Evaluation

Hi, I'm Tyrone Miller and welcome to Preview TV. We are here for our O24 special with director of O24, Leah Chandler. So you directed this blockbuster coming out in the cinemas this summer. In what ways does your media product use, develop or challenge forms of conventions of real media products?
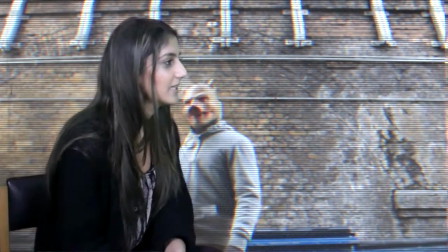28s
Zero Two Four is a highway of genres. We wanted to combine thriller, action and political horror.
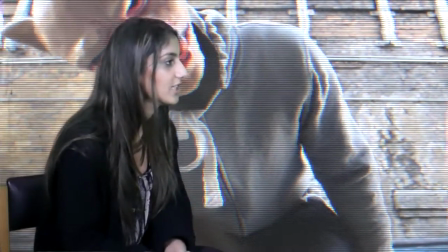34s
Our genre itself challenges combination of genres.
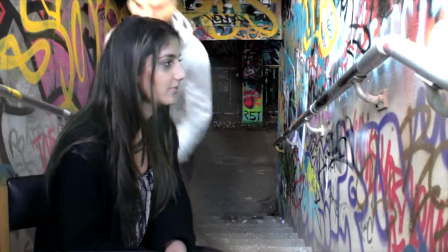37s
We wanted to bring a horror element into an action thriller film and make the storyline more complex by making it political.
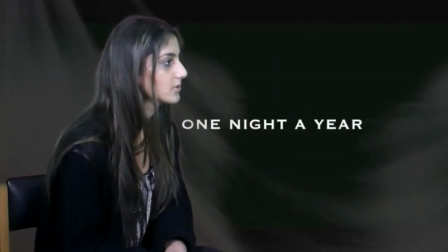44s
The subgenre of political horror was also classified for the film The Purge,
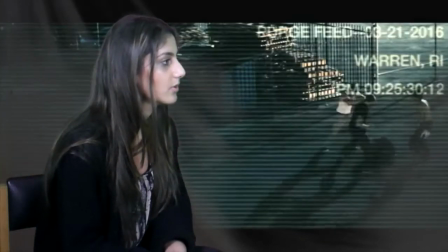49s
which also had a more complex storyline than typical horror films which traditionally show blood, gore and killings.
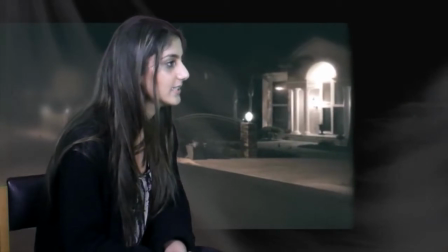55s
Similarly to The Purge, we wanted it to have a deeper meaning and portray society in a way which would make the audience think how society can become. So what were your initial inspirations?
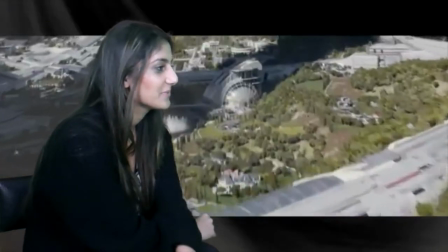68s
We looked at The Purge and Elysium as both these films captured the contrast in rich and poor society.
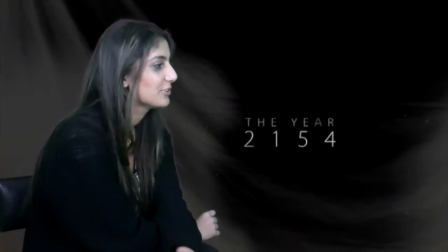75s
Similarly to Elysium, Zero Two Four is set in the future. We wanted to show a future where the modern society can eventually break down into a dystopian world.
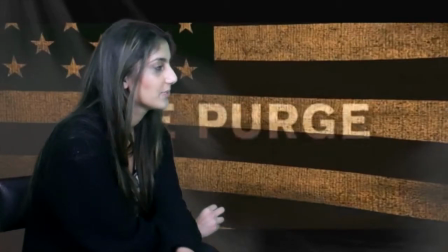85s
This was mainly inspired from Elysium and touched upon in The Purge when they showed potentially how society can be in the future if the laws change. This challenges the audience's interpretation of how they believe society may be in the future. Oh, so how did you show this in your trailer?
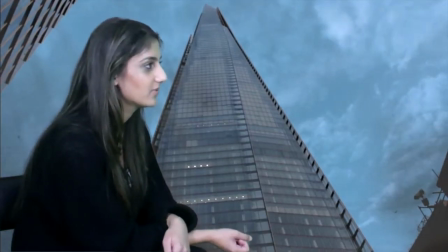103s
We showed this through a contrast of establishing shots by capturing iconic parts of London which were familiar with our audience and showed London in its usual normality.
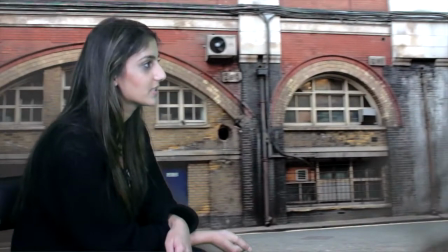112s
We then showed opposing shots, such as abandoned buildings and run-down graffiti walls,
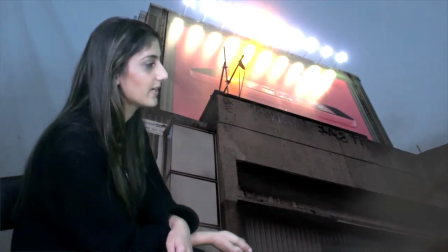119s
creating an uneasing atmosphere and presenting London in an unfamiliar way.
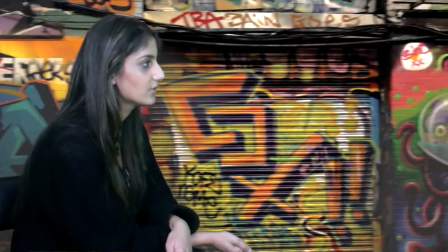124s
This was to challenge audiences' knowledge of the capital they are used to seeing. For example, in our bird's eye view of London Bridge,
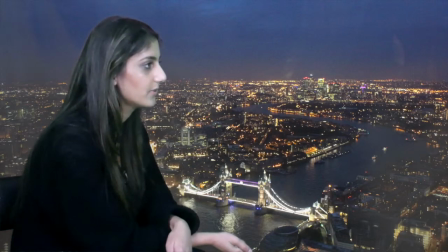134s
we showed an iconic shot to set the location of our film and draw audiences' attention right from the beginning.
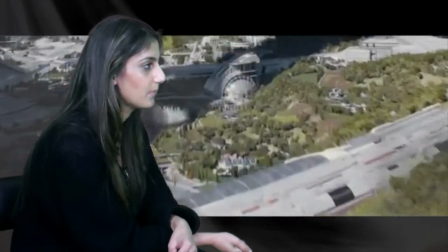139s
This was initially inspired from the Middleism where they showed the futuristic world in contrast to the poverty. We also looked at other films with a similar genre and their use of intertitles using simplistic fonts.
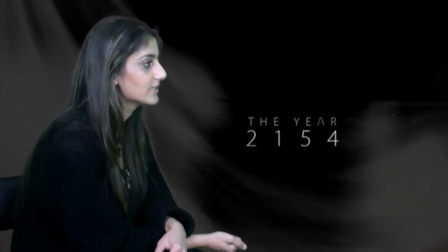153s
We thought this would be appropriate to use as it would set the scene and give the audience an insight to our storyline.
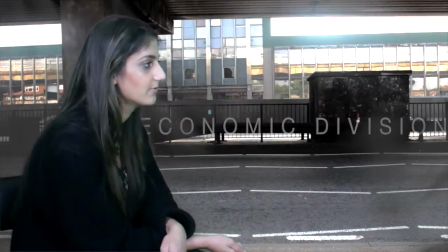160s
It fits in with the conventions of an action film and establishes the narrative. So, Leah, the question everybody is asking is, what was the piggy banker's character in the film?
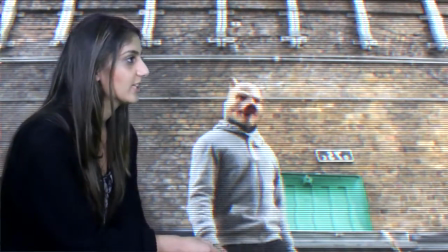170s
The piggy banker is seen as an antagonist, however his character challenges the typical portrayal of an antagonist.
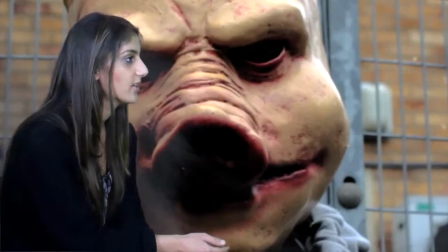176s
The pig connotes dirt and someone uncivilised, and you expect him to be the villain with no good intentions.
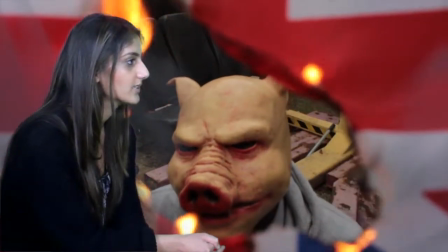182s
However, the piggy banker is trying to fight for equality between the higher class and lower class, therefore is underestimated as the protagonist.
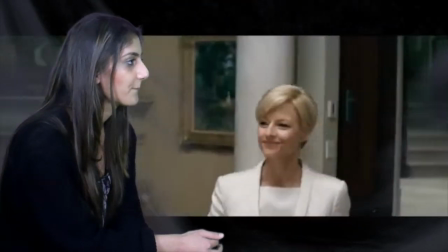189s
We portray the rich upper class as the antagonist as they are ignorant and greedy with money. This challenges Hollywood's traditional portrayal of white higher class people in films and challenges the audience's interpretations as he is shown as quite sinister. However, if they watch the film, they will understand his character is much more justified than they think. What makes O24 a Hollywood film? O24 is a big budget Hollywood blockbuster, although the setting challenges Hollywood as most Hollywood films are based in America. However, this film is set in London
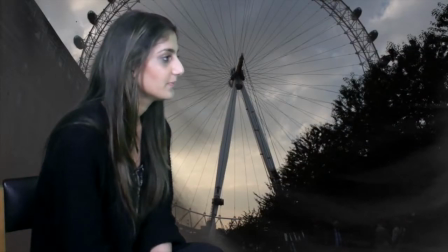222s
as it was more suited for us to film as we have a lot of access to the city.
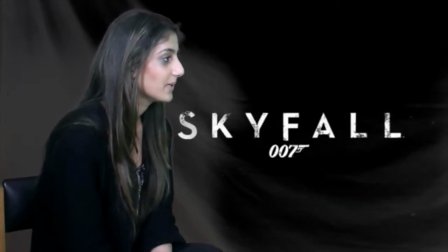229s
This is similar in Skyfall which is a big Hollywood film and famously known to be set in London.
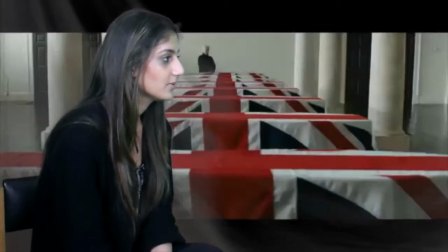235s
This is shown throughout our trailer by the established yacht and British flag. Similar to Skyfall, although it is based in Britain, the film has been influenced by Hollywood. For example, the length of our trailer challenges typical teaser trailers, as it is longer than a minute.